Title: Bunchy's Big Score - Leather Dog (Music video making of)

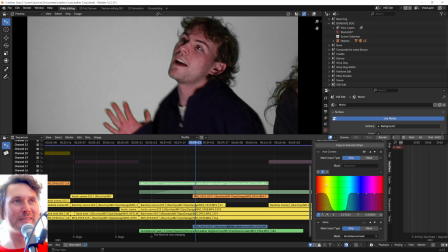[8:11]
So if you're trying to replicate something like this, go back, screenshot those values and tweak them as you need.
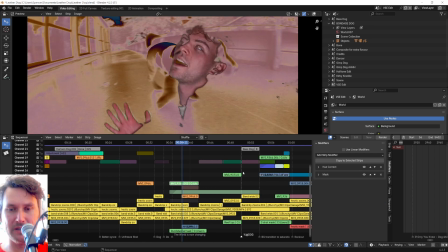[8:20]
But yeah, I basically went through and did that for all the green screen stuff.
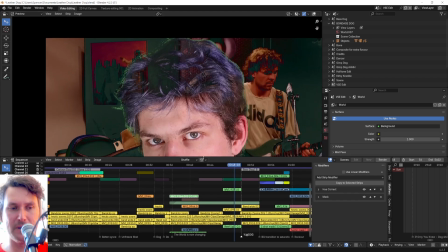[8:28]
And because it's a little bit rough and ready, it doesn't have the
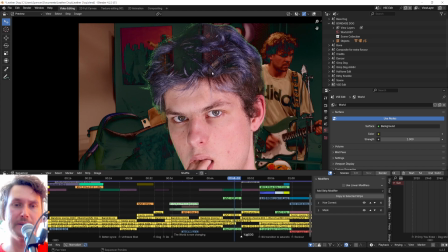[8:36]
some of the things that you can dial in a bit more if you're using the compositor for
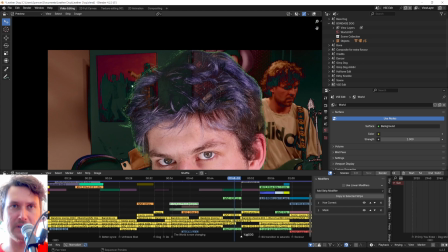[8:45]
keying. So it doesn't really have a blur around the edge or anything like that.
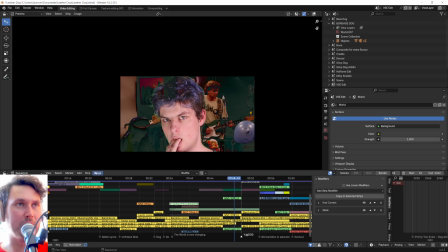[8:49]
But it's perfect for this because I wanted to be able to edit heaps of these sort of on the fly,
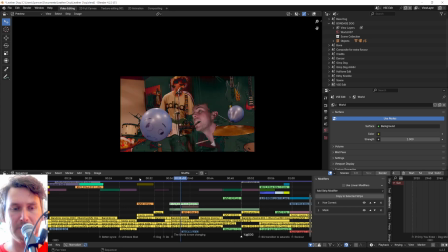[8:56]
rather than exporting them as shots and then re-importing them. Yeah, and then for the insane colors,
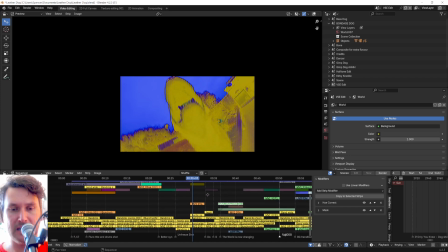[9:03]
the way that I did that was I just had a whole bunch of blocks of different colors.
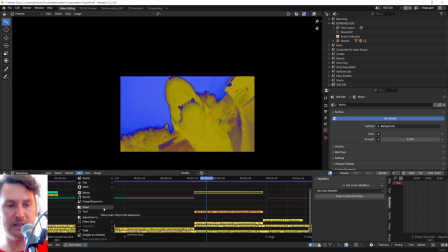[9:10]
So each one of these is just a color. So add color, and then stretch it to the length of whatever the shot was. And then I kind of overlaid it using the different blend mode.
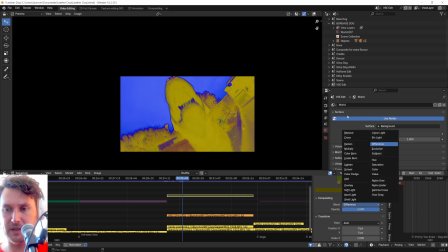[9:26]
So if we have it turned off, it'll just be one color.
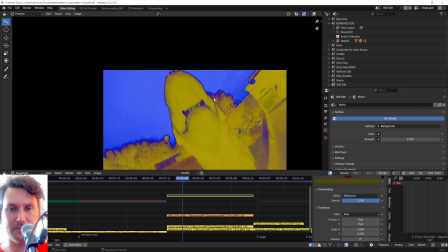[9:31]
But I had it set to different, so you end up with this, insane kind of solarized effect.
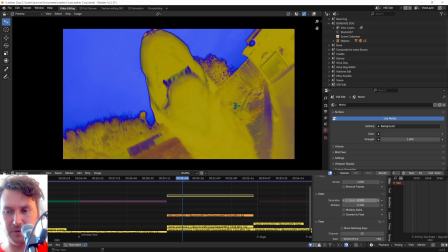[9:38]
And then I adjusted these parameters to kind of get the looks that I want. So
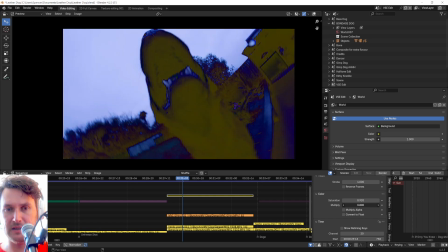[9:47]
if you use them in tandem with each other, you can get kind of exactly the look that you want.
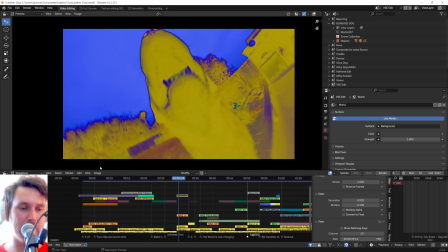[9:54]
So yeah, it was kind of a mixture of those. And yeah, just dialing them in.
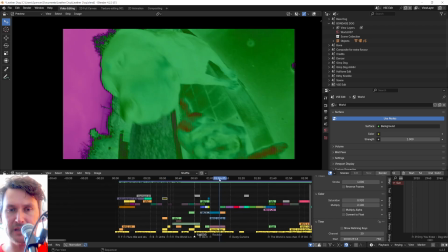[10:01]
I also tried to get it so that
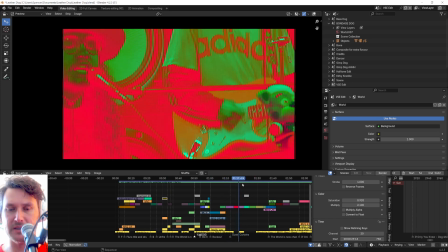[10:05]
a lot of the cuts are kind of perfectly in time with the music, so it would change on the beat.
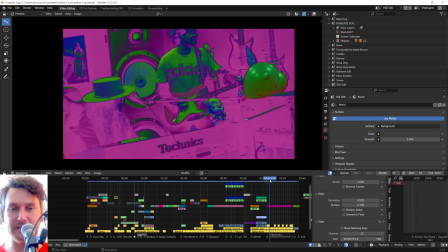[10:12]
It's not always like that, but at the end especially, each one of these, the color changes as the cut changes, as the music changes.
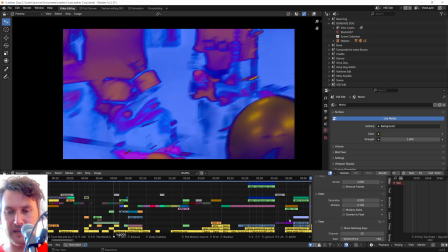[10:21]
And the way that I managed to visualize that was making lots of markers, cutting to the markers, and just kind of scrubbing through the footage.
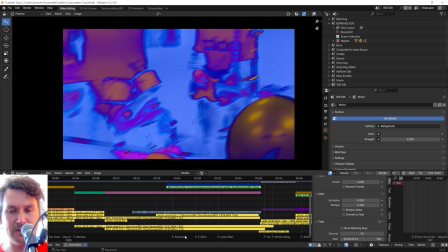[10:36]
Yeah, so yeah, we've got Vox, solo, transition, R, sliding, and then I've also got the lyrics here.
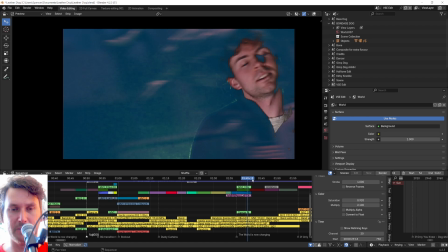[10:47]
So whenever he says the world is now changing, the colors also change.
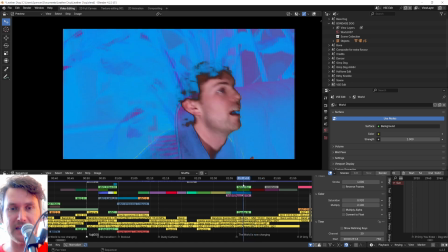[10:54]
Originally, I sent a cut through to them that was all insanely saturated, and they were like, "Oh, maybe with the dynamics of the song, we could,
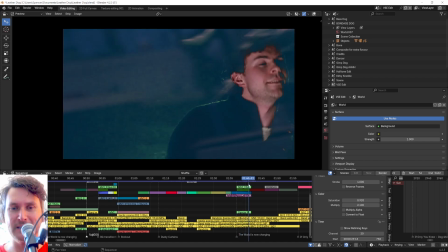[11:02]
have it so that they transition a bit more."
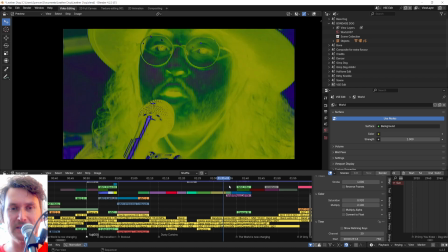[11:06]
I was like, "Actually, yeah, that's a really good call because it makes the insanely colored stuff pop a bit more."
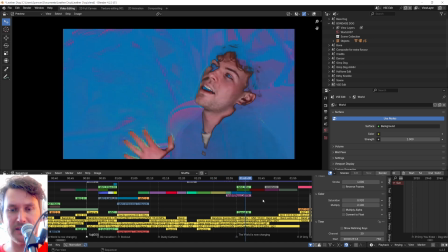[11:15]
Yeah, and the way that I made it so that the color changes like that is just adding keyframes for the those values I was talking about before.
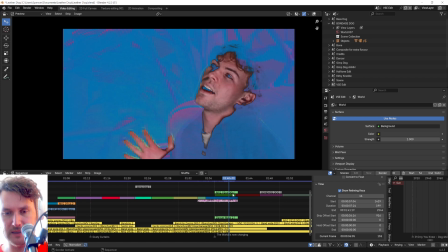[11:33]
The so for this one here, maybe it's not that one. Here's this one. Yeah, so that's the opacity of that one there.
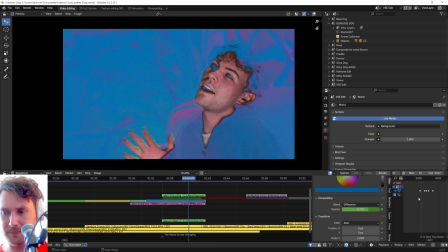[11:48]
You can actually see the keyframes in here. So as we move along here, it's going down, and it's just fading this layer here, which is a solid color but set to difference,
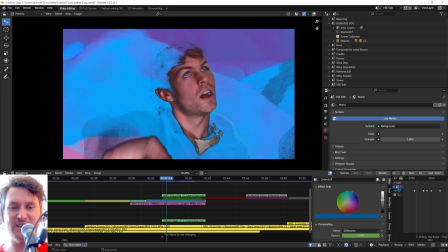[12:04]
which I think's a simple and elegant solution, if I don't say so myself.
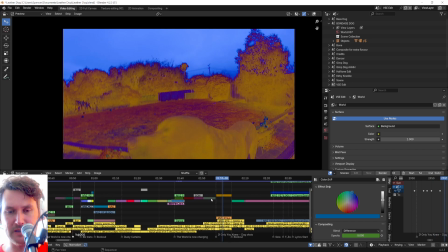[12:12]
Yeah, and then with these ones here, just similarly setting keyframes for